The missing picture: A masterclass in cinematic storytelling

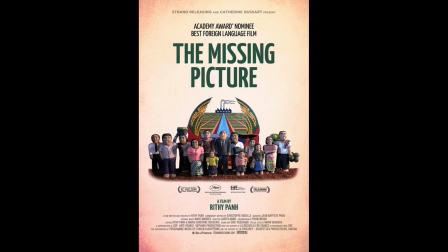(0:04)
Today, I'm going to explain the storytelling elements such as the genre, mode, and film style of the documentary film called The Missing Picture by RIthy Panh, which was released in 2013. The film reconstructs the memory of the director himself witnessing the loss of his loved ones when
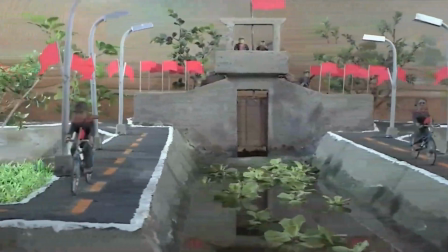(0:22)
the Khmer Rouge dominated Cambodia between 1975 to 1979.
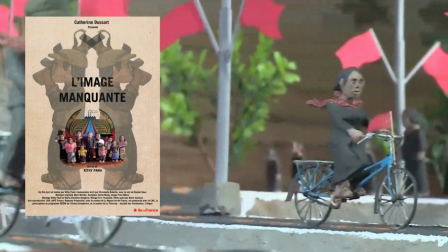(0:27)
At the time, Panh was only 11. Since the film was created in France, it has been translated into multiple languages.
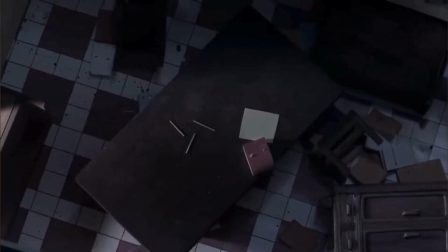(0:35)
Therefore, the film has 2 of 6 documentary modes, which is the mix between reflective and expository.
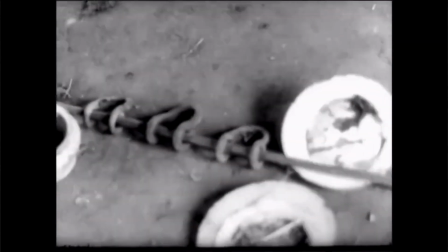(0:42)
Therefore, the expository can be seen through the use of voiceover of narration of Panh.
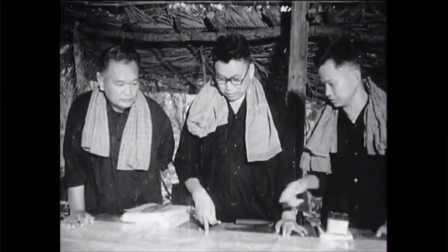(0:48)
His narration guides the audience about the historical event about the clay figure he made, which showcases his personal commentary.
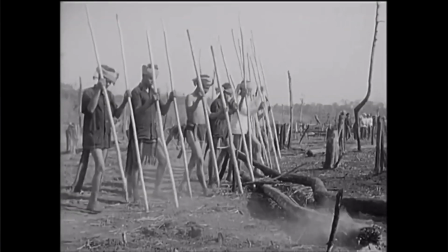(0:57)
Panh is responsible for gathering the historical footage about the Khmer Rouge along with the clay figures for juxtaposition.
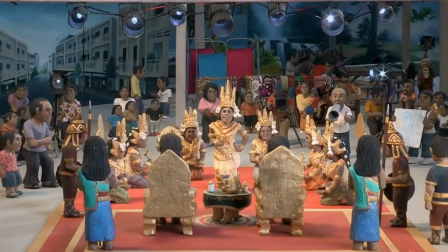(1:05)
Whereas in the reflective mode, clay characters are static in the dioramas representing the missing history footage,
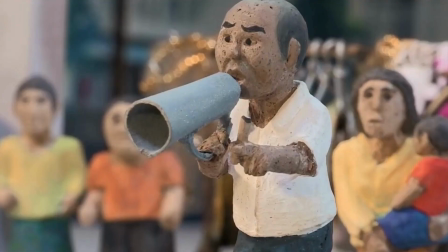(1:13)
which engages the audience with the sense of loss from Khmer Rouge's brutality.
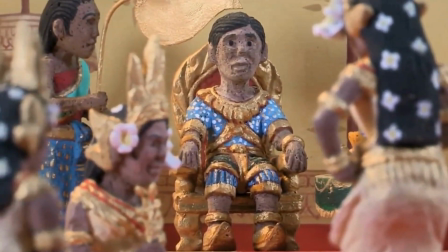(1:18)
The film is a first-person political essay in French language,
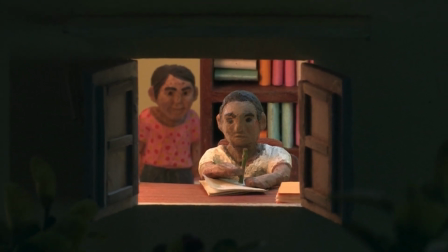(1:23)
which remakes the scenes of Cambodian families' struggles when it is ruled by Pol Pot, the supreme leader of Khmer Rouge.
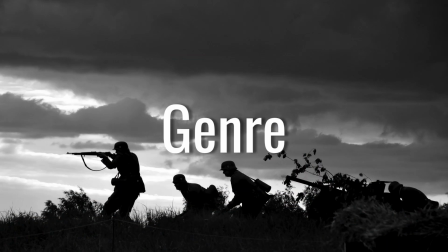(1:31)
The genre of the film related to a war documentary that contains tragedy.
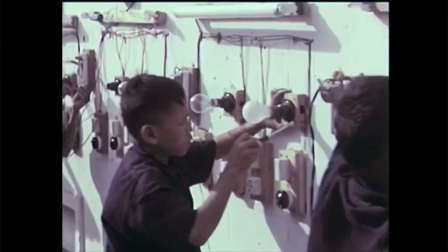(1:36)
While Panh was in labor camp, he was unable to capture the photos and videos for his memories,
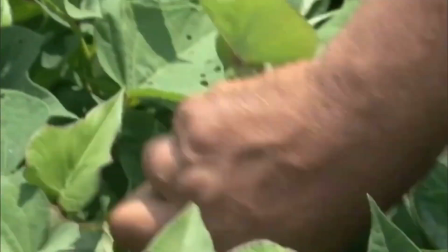(1:42)
so he decides to build a set of clay characters creating the scene of genocide from the Khmer Rouge.
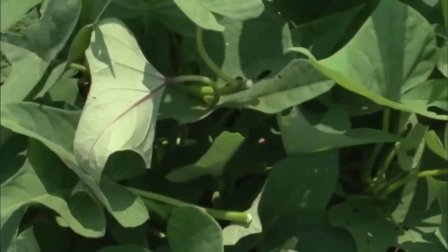(1:48)
The lifeless figures were based on Panh's experience to avoid a war image, which contains sensitive footage,
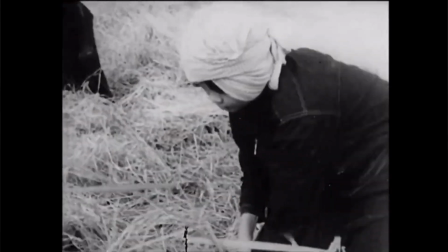(1:55)
are unsuitable for minors and certain people who has fear,
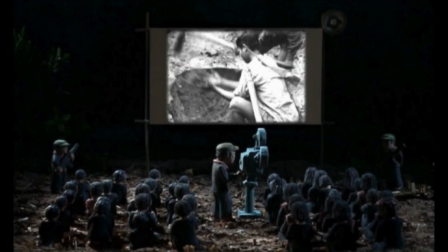(1:59)
to keep the audience expressing more emotionally and to impose censorship to all media.
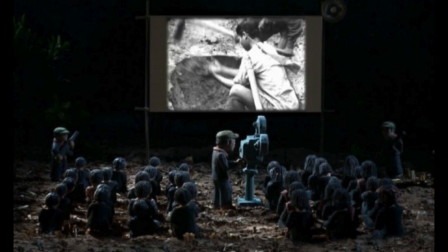(2:04)
His autobiography connects to his inner feelings to the public about the concerns about genocide,
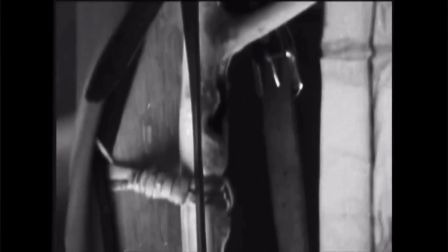(2:11)
as well as his decision to mix with historical events and personal experience.
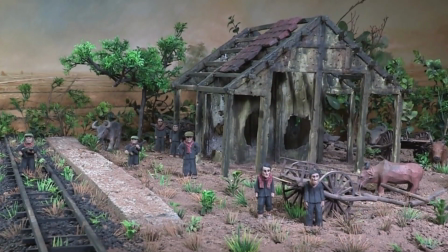(2:16)
The techniques that Panh applied in his film is the mix between dioramas, clay figures, and historical footage.
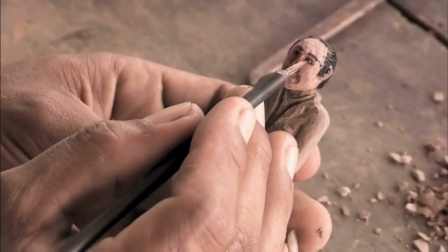(2:23)
His film is the merge between realistic footage and stylization of the clay figures to express the audience the sense of detachment.
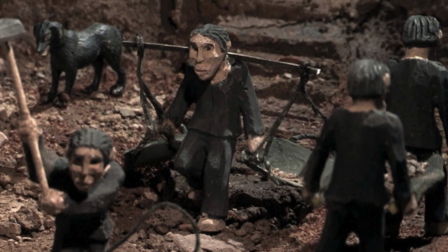(2:31)
The clay figures are the visual process to express a flashback, which is motionless,
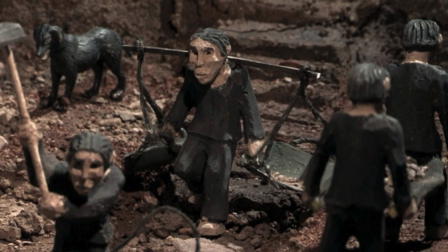(2:36)
a memory of the author himself more than using historical footage.
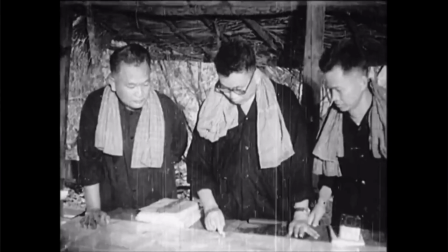(2:40)
For the audio, it has a calm soundtrack, and the director is trying to hide his emotions by speaking calmly.
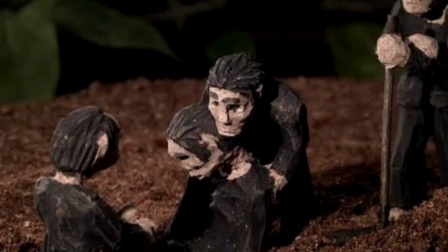(2:47)
As Panh does mentions that sometimes a silence is a scream,
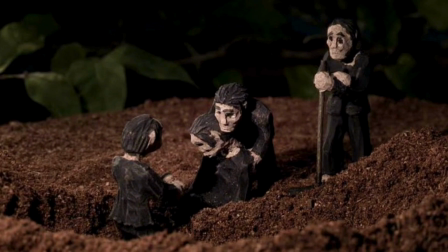(2:52)
referring to the clay figures are upset from the inside and being inexpressive from the outside,
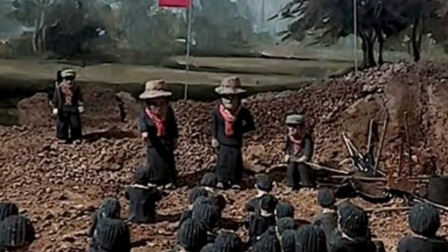(2:58)
metaphors for a frozen nation when the people were about to be purged.
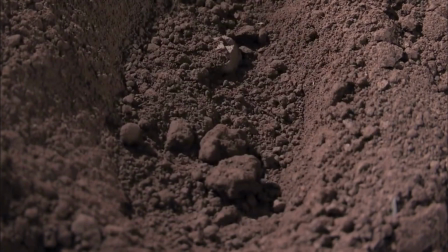(3:03)
The film captivates the audience through the themes of loss, war, and memory.
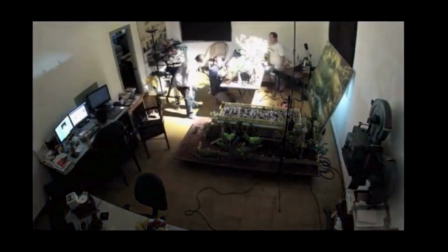(3:09)
Diorama figures symbolizes childhood, ideological purification from communism,
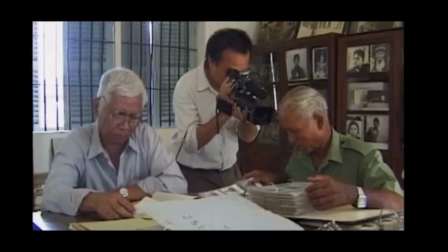(3:14)
and handworked clay's association with land, earth, and the burial, which make up for the missing footage.
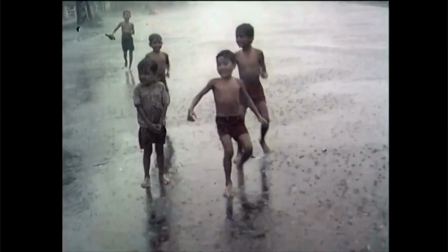(3:22)
His memories are the missing picture to show the viewers when he does not have any physical video or evidence.
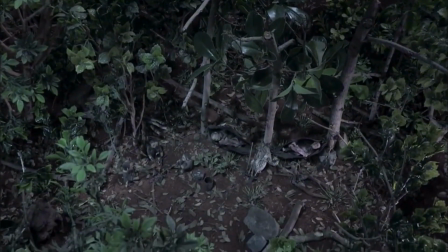(3:32)
Overall, The Missing Picture has its authentic mix of stylistic techniques and documentary modes along the genres.
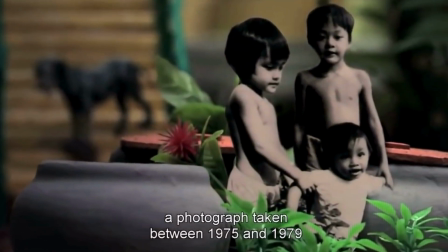(3:38)
Panh realizes that being alive from the war is a miracle for him,
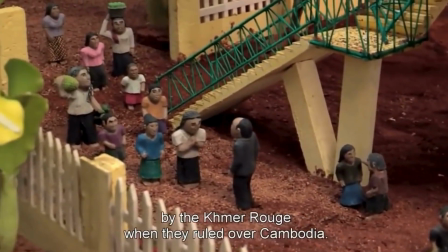(3:42)
so he can create the scenes he witnessed in the inhumane system of communism
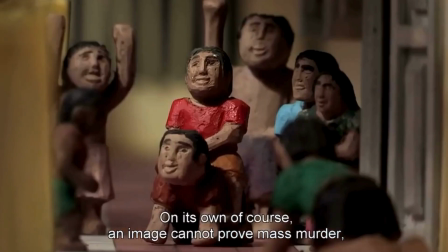(3:49)
from the Khmer Rouge for the future generations involving visual arts and trauma.
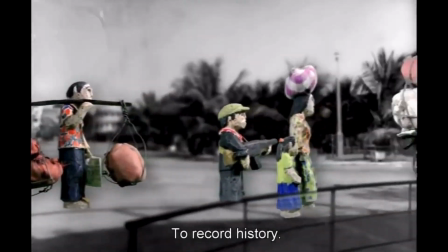(3:55)
Hence, RIthy Panh presents himself as an artist rather than a historian,
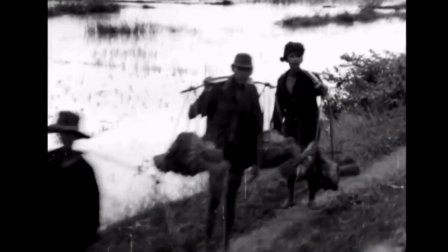(4:00)
so he could have a chance to heal the missing pictures from his memories through a documentary film.
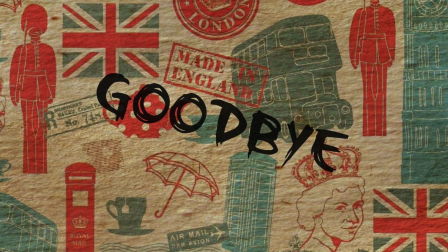(4:06)
Thank you for watching my video. Bye!